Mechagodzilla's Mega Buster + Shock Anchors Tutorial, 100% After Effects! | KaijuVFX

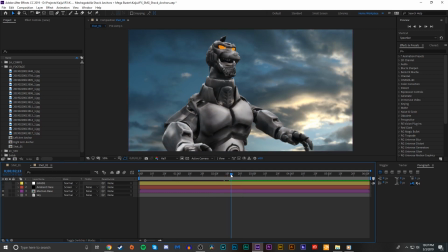16:28 Nothing too complex. We're just going to make a new solid real quick. We'll call this Buster 1. New black solid.
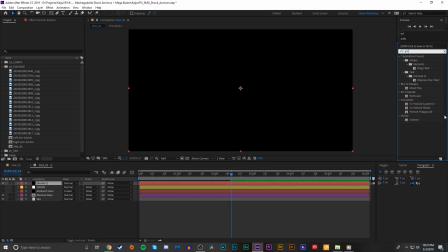16:37 And we're going to add a CC particle world effect.
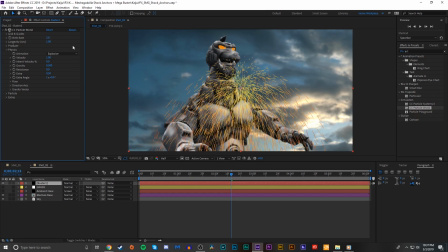16:41 You could use trapcode particular for something like this, and honestly it would be a little bit more intuitive to do it that way. But for the sake of not having to utilize paid third-party plugins, we are going to go ahead and just use the built-in CC particle world effect and see what we can make this way.
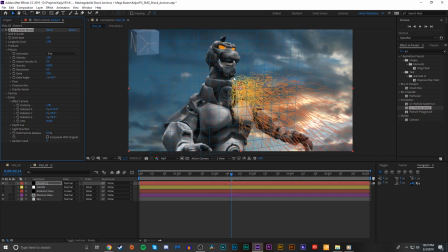17:00 So to start off, we're just going to set the animation to fire like we always do for this. And just sort of angle the beam to be coming from Mechagodzilla's mouth. We'll go into the producer settings and maybe play around with the radius a little bit that the beam emits from.
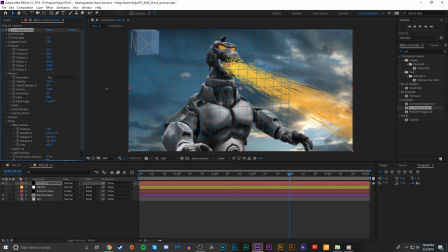17:23 Something like that. That should work fine. And so we'll lower the amount of gravity so that these particles are just coming basically from a straight stream from Mechagodzilla's mouth. Maybe we'll angle this just a little bit better.
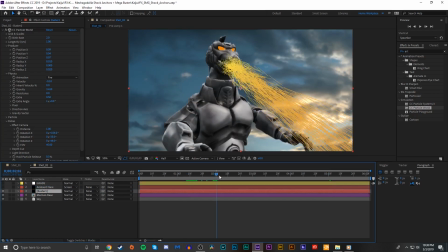17:43 Yeah, there we go. Let's go ahead and actually move this to whenever Mechagodzilla opens his mouth to start. There we go. It's a little better. Okay, so now in the particle settings, we're going to set the particle type to a faded sphere.
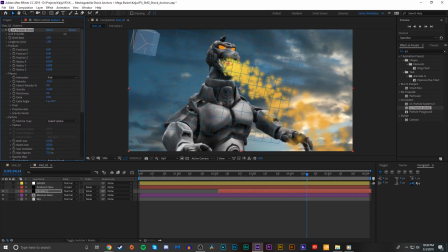18:00 We'll maybe up the birth rate a little bit. And we'll decrease the birth size just a tad and up the death size. Bring up the max opacity. Set the variation to 100%.
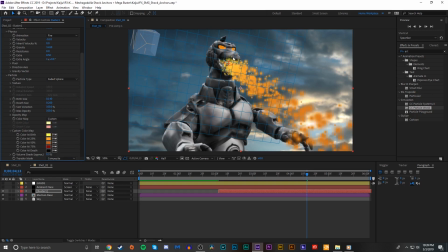18:16 And we're going to use a custom color map here because the Mega Buster has this kind of rainbow hue to it.
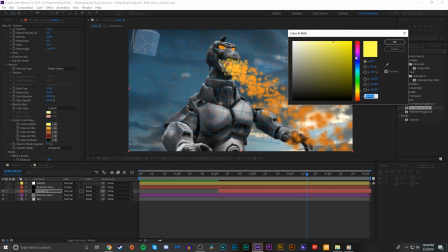18:22 So what we're going to do is we're going to just play around with the color at birth and death and all the percentages in between. And just make something kind of rainbow-like.
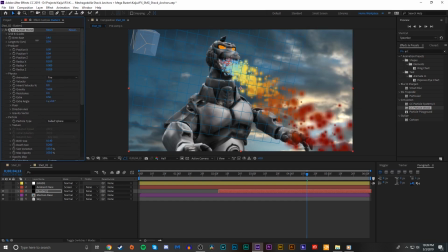18:36 We'll also lower the longevity so that we get the whole gradient of particles before they leave the screen,
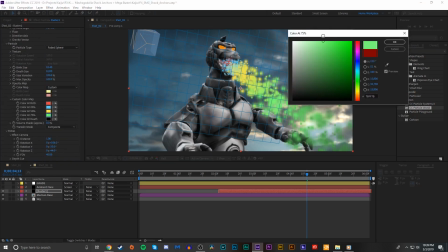18:41 because otherwise they're just all going to die before we even get to see the proper colors for them.
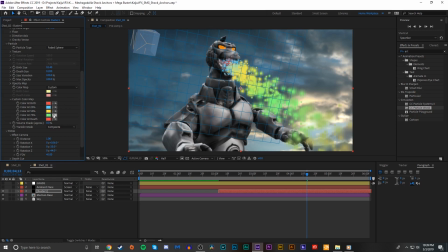18:48 Maybe we'll flip some of these around just a little bit. Play with the order that we want these in. It's not too important, but we are going to be changing the hue of this later, so it's not going to be super vital.
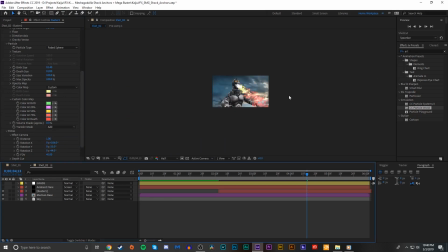19:04 And we'll set the transfer mode of these particles to add. Now I am going to play with the particle stream itself a little bit more here,
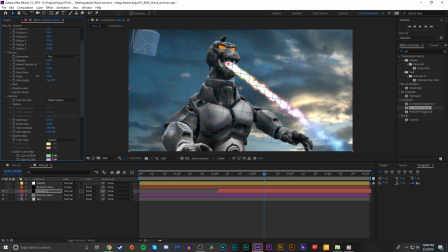19:11 so I'm going to turn down the extra in the physics just so we get a little bit more of a confined straight beam. Maybe we'll go back and play with the producer settings just a tad so that we can
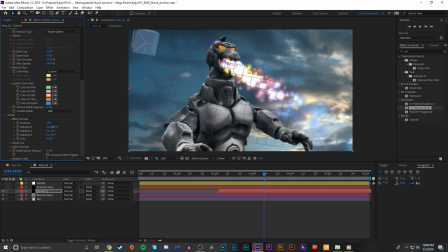19:26 fix this around, maybe rotate it a bit more.
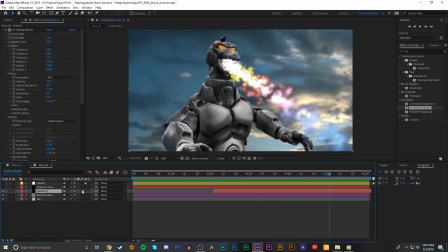19:40 Something like that's not too bad. And so real quick, let's go ahead and enable motion blur for this layer. So now you can see this effect starting to come together really. We're starting to get a very nice looking Mega Buster now.
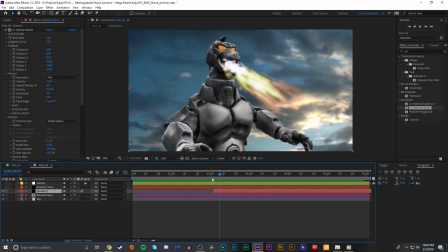19:55 I upped the gravity more and I also lowered the longevity just so these particles flow even faster. And thanks to the motion blur, they kind of have this like little streak look to them that Mechagodzilla did in the movie. So next what I want to do is I want to add a hue and saturation effect to this layer.
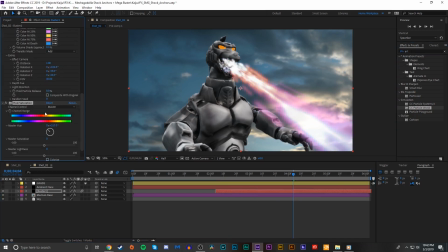20:13 And so what we're going to do is, if you see, if we play with the hue wheel here, we're going to start to get some different colors out of this Megabuster ray the more that we spin this wheel around. So what we're going to do is we're going to set a keyframe for the channel range at the very beginning of the Megabuster. Go to the end and just, we'll set it to maybe 3 times 0.
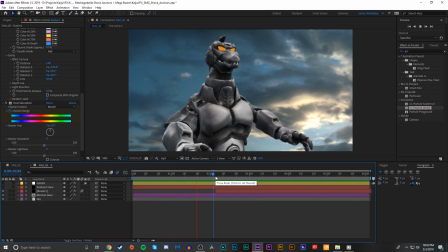20:37 Yeah, so now as you can see, the color actually changes as we move along in the timeline.
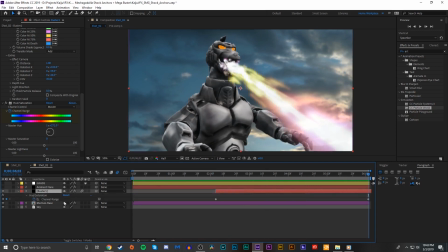20:43 And we might actually want to make that even more. So we'll maybe bump it up to 6 or 7. Here we go. I'm liking this a lot.
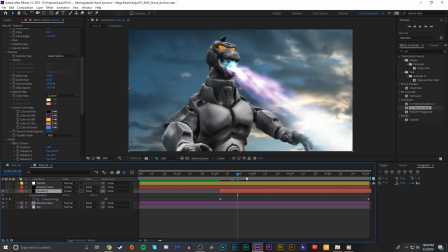20:58 So I'm going to set the blend mode of this layer to screen as well, just so we get a nice cleaner blend with the overall image. So now normally the next step is to add a glow to this ray here. But the issue that we've kind of run into when we do that is if we add a glow,
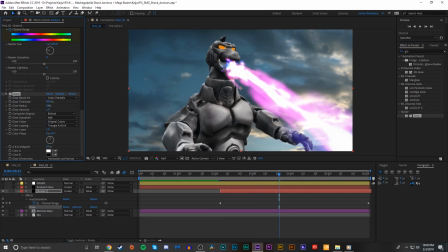21:17 it looks nice, bump up the threshold, and then we kind of expand the glow radius.
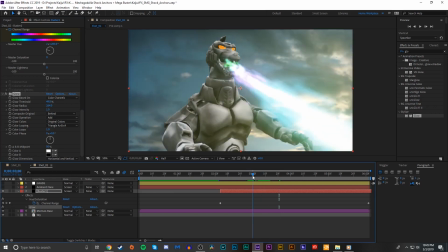21:22 And it doesn't look bad.
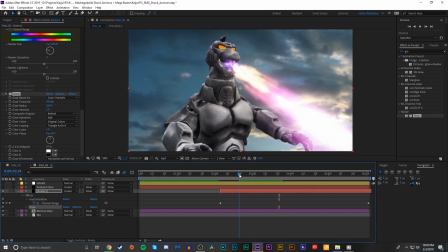21:24 It kind of gives a nice little effect, but it doesn't really bring out the colors as much as we would want to. And obviously if we like try to play with the saturation or something, we don't really get any good results.
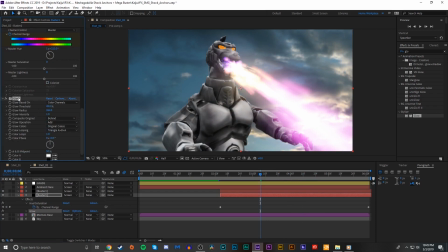21:38 So what I'm going to do is I'm going to actually duplicate this layer, and on that duplicated we'll delete the glow, and we're going to add a fast box blur to this one. Just expand that blur out, make sure we have repeat edge pixels on, something like that, and then we'll just set the blend mode to additive.
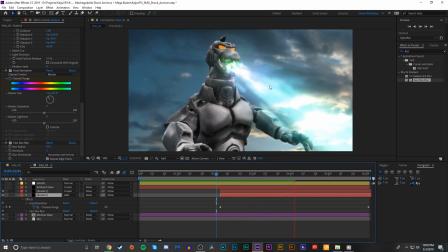21:57 So that still gives us like a nice bright glow effect while we still get to see some of the vibrant colors that are coming from this beam. So next, I'm really liking the way that the beam is looking, but because everything's colored and motion blur is enabled,
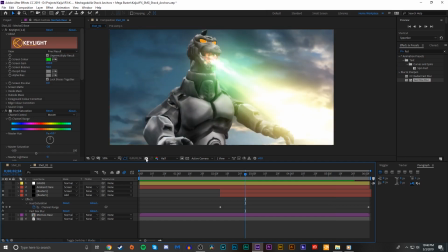22:11 we kind of lose some of the definition of these streaks that you normally get in the Megabuster effect.
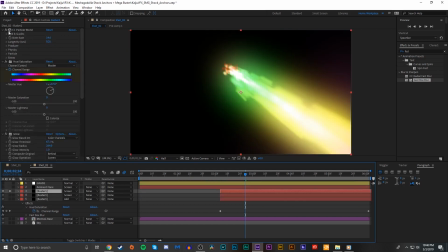22:19 So what I'm going to do is I'm going to duplicate the original Megabuster layer. We'll just go ahead and get rid of all these effects that we have stacked on there.
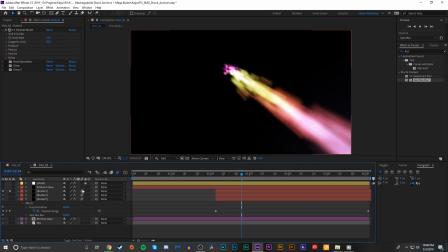22:27 We'll disable motion blur for now.
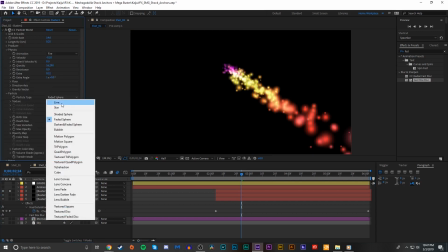22:31 And what we're going to do, we're going to go to the particle settings and change the type to, let's try lines.
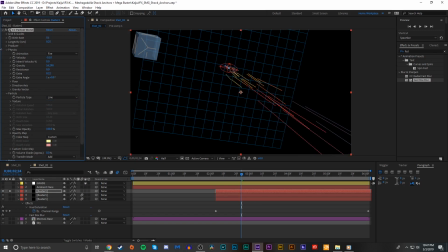22:37 We'll lower the birth rate by quite a bit, just so we get something like this.
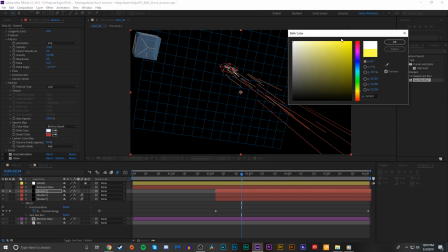22:44 We'll change the color map back to birth to death, and we'll just set it to white for both birth and death.
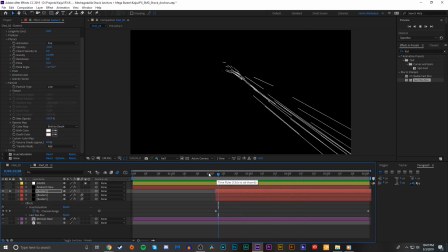22:51 Just so we're left with a simple stream of light particles that are being shot out here.
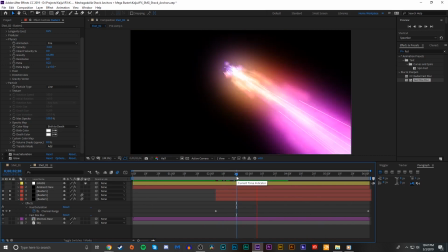22:57 And so if we stack these with the other Megabuster layers, you can already see that we're getting some of that good definition back. But we're going to enhance these a little bit more. We're going to add a glow effect and keep those glows pretty tight. We'll add a fast box blur, maybe just blur it by 1 pixel, maybe 0.5.
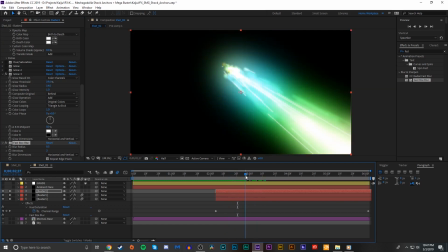23:17 Yeah, just something to soften them up a little bit just so they're not super crisp and clear. I'm actually liking that a lot.
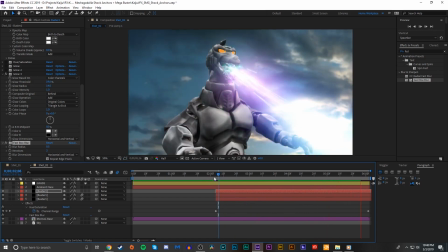23:24 That fixes that up very nice, and we get some nice definition going on with the Megabuster here.
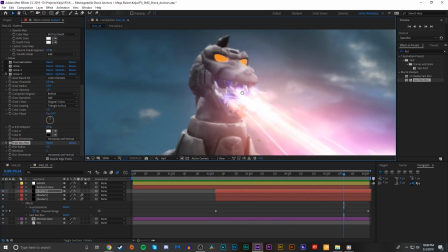23:29 So real quick, last final step that I want to do, the particles are just kind of appearing in Mechagodzilla's mouth, just materializing,
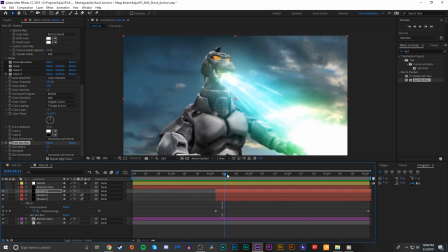23:36 which, you know, it's fine, but you don't really, the mouth's just not glowing for all this light that is coming out of it.
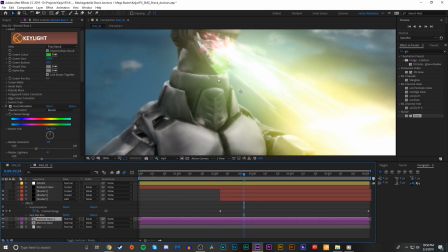23:43 So real quick, so let's duplicate the base Mechagodzilla layer. We'll just disable all those buster layers.
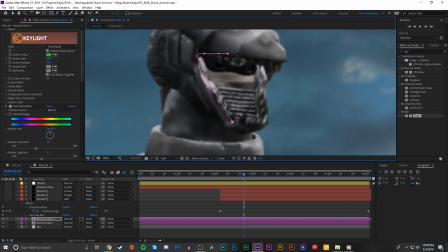23:50 We're going to draw just a quick and simple mask around the mouth. Just something like that. Nothing more complex needed. We're going to set the blend mode to screen.
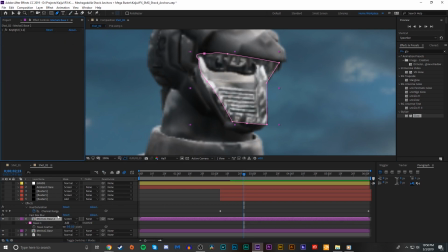24:01 We'll go into our effects that we have on this layer and just delete everything. I'm going to add a glow. Bump up the threshold.
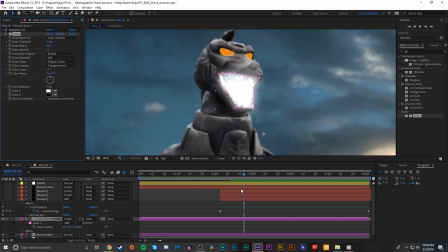24:10 Up the radius. Also feather this mask out.
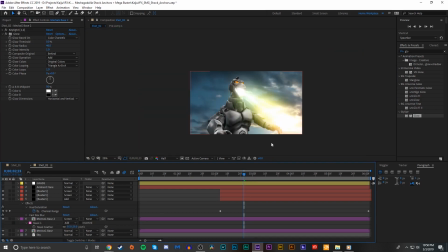24:17 Now if we add our layers back, there we go. Mouth glows.
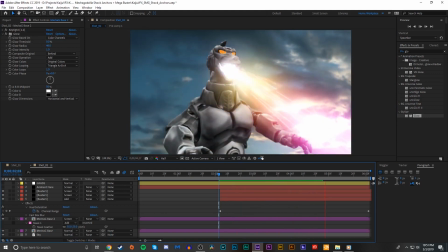24:24 And it just kind of sells the overall effect a little bit more.
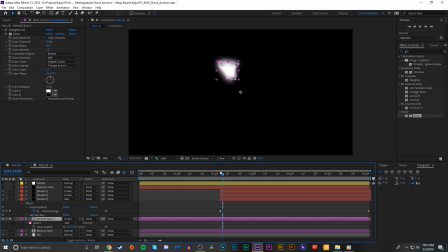24:30 And what we can do to even enhance that more is if we set keyframes for the glow radius, we add a wiggle expression.